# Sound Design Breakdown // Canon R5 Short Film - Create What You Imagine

And what they really do is let you know what's going to happen next, which is why I call them my movements, because they kind of move you from one place to another, getting you excited for that next part or dropping out completely. So there's a couple different ways that we can use that. And then last is going to be my edit sounds. And the edit sounds are going to be transitions, whooshes, glitches, anything like that. And those have to do with how I'm editing from one to the next. I might need to introduce those kinds of sounds into it to make that edit go smoother.
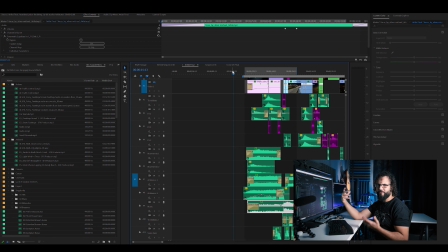(4:45)
All right, so let's kind of play through this and show you some of the ways that I'm stacking these 5 different elements on here to bring the music out, and then we'll take a look at that effect to really raise things up to the next level.
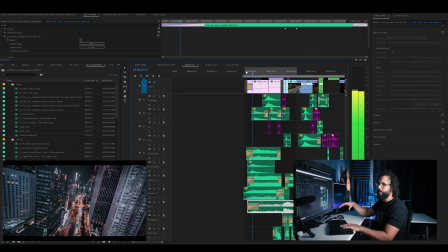(4:54)
So first of all, I'm starting things out, and this first shot right here, obviously I didn't shoot this in South Florida.
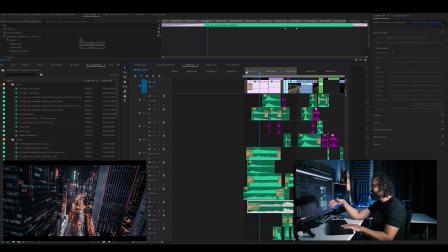(5:01)
Pretty sure I couldn't get away with that with current drone laws, but I downloaded this from Artgrid, and these shots are insane on here. So Artgrid is a video licensing platform. I got a link below for a coupon code to get you guys a free trial.
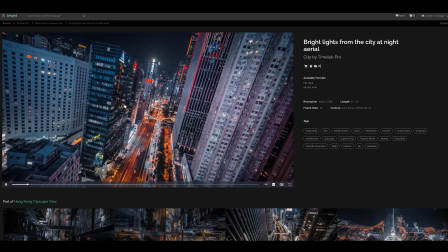(5:14)
So go ahead and check that out because this is epic. These shots are insane. Both the first shot and the second shot were from that.
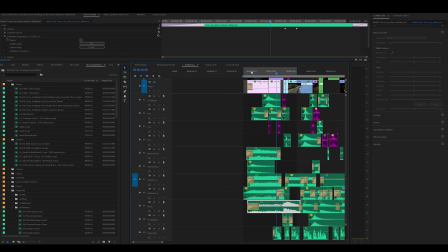(5:21)
And wow, wow, wow. So let's go ahead and play through this and see what you hear. All right, so what you're getting is a little bit of ambiance coming in and a small riser.
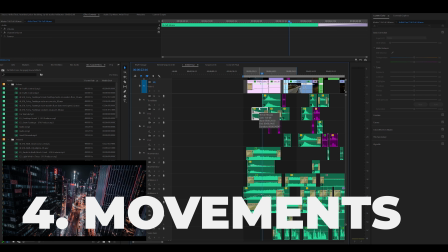(5:33)
And then we've got a kick to kind of sell the beat because the music isn't really in yet.
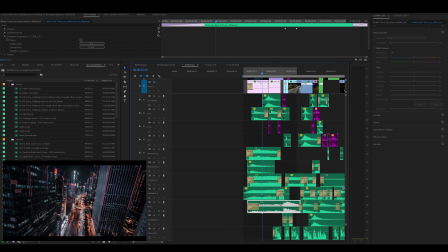(5:39)
And when it does come in, it is very soft and gentle. So we're bringing in the ambiance, setting that mood, the rhythm, and then kind of bringing in that music track right there.
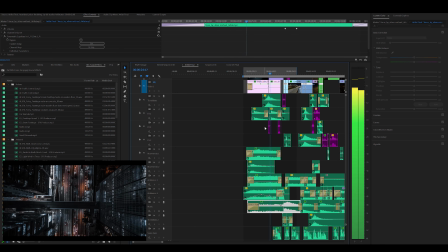(5:50)
Now, nothing else really happens until that first transition. And that first transition is what we're using those kind of sound effects for, or the editing effects is what I like to call them. And those kind of sell that transition from this one shot to the next shot.
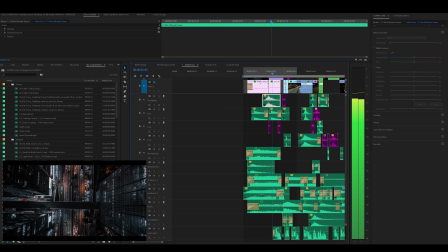(6:07)
So that is a big thing for us there. And then we begin to bring in the voiceover. And I'm going to mute that because I can't be the only one that hates the sound of their own voice. So you guys know it. This is the voiceover right here, and we'll go around and keep going without that one.
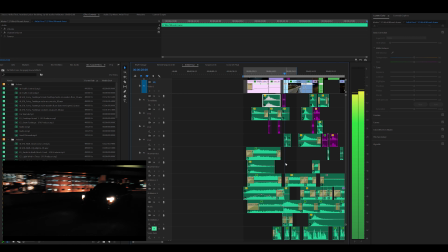(6:23)
So as we go, really things kind of are the same.
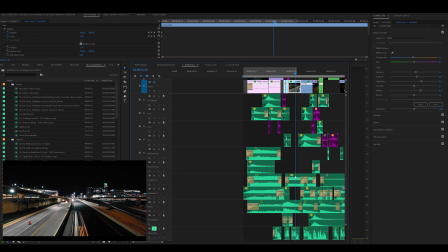(6:28)
We've got some effects, we've got some transition sound effects, some ambiance of kind of city driving and things like that.
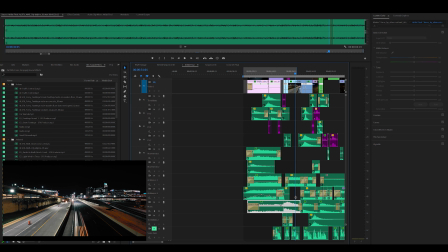(6:35)
So the music comes in a little bit heavier. We've set that pace.
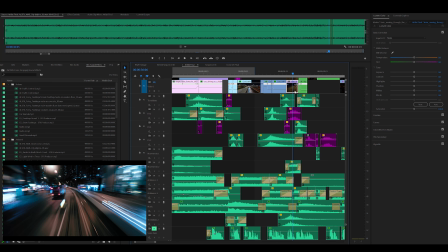(6:41)
Really, the next big transition is when we start to go into this hyperlapse right here. And that is where I start to bring in this, which is a intense riser. So this is beginning to raise the energy right here. And that is very important.
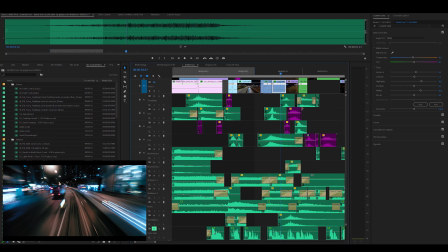(6:56)
And then we've got some kicks that'll come in and a bass drop. And that is going to transition us outside of this hyper energetic point to moving through the window and coming back into quietness.
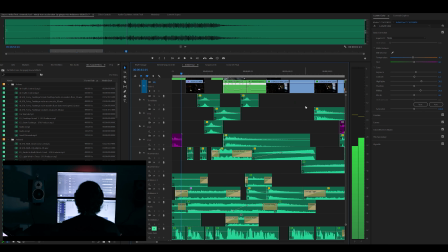(7:15)
So then we've got some glitch sounds, a lot of sound effects as we're moving through some of those areas.
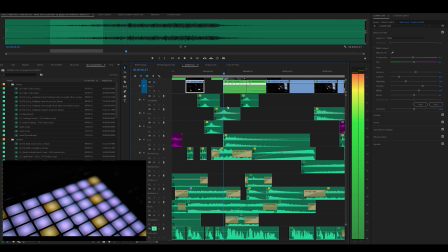(7:19)
Those kind of pick up a little bit more. A lot of different like whooshes and things like that as we begin to transition a lot.
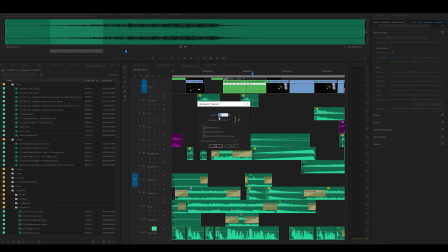(7:27)
Also, these whooshes and things like that, a lot of times what I'll do is I'll slow them down or speed them up. Kind of transitions or changes the tone of them a little bit, and then it gives them a little bit different energy. So if you want to reuse the same whoosh sound so you don't have to download 10 different ones, I'll literally pick my favorite 3 or 4 and then kind of change up the speeds on those to get them going.
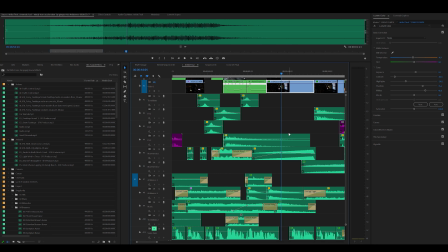(7:51)
So a lot of those sound effects are going to start going away right here. We're going to start getting gentle.
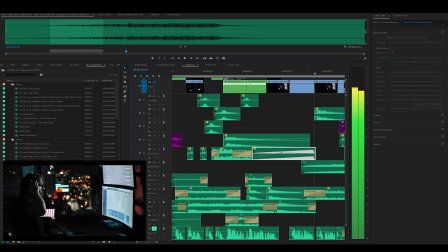(7:56)
Actually, I have this one riser right here and then a kick. And this kick drop right here is going to start to, again, raise that energy because something is building.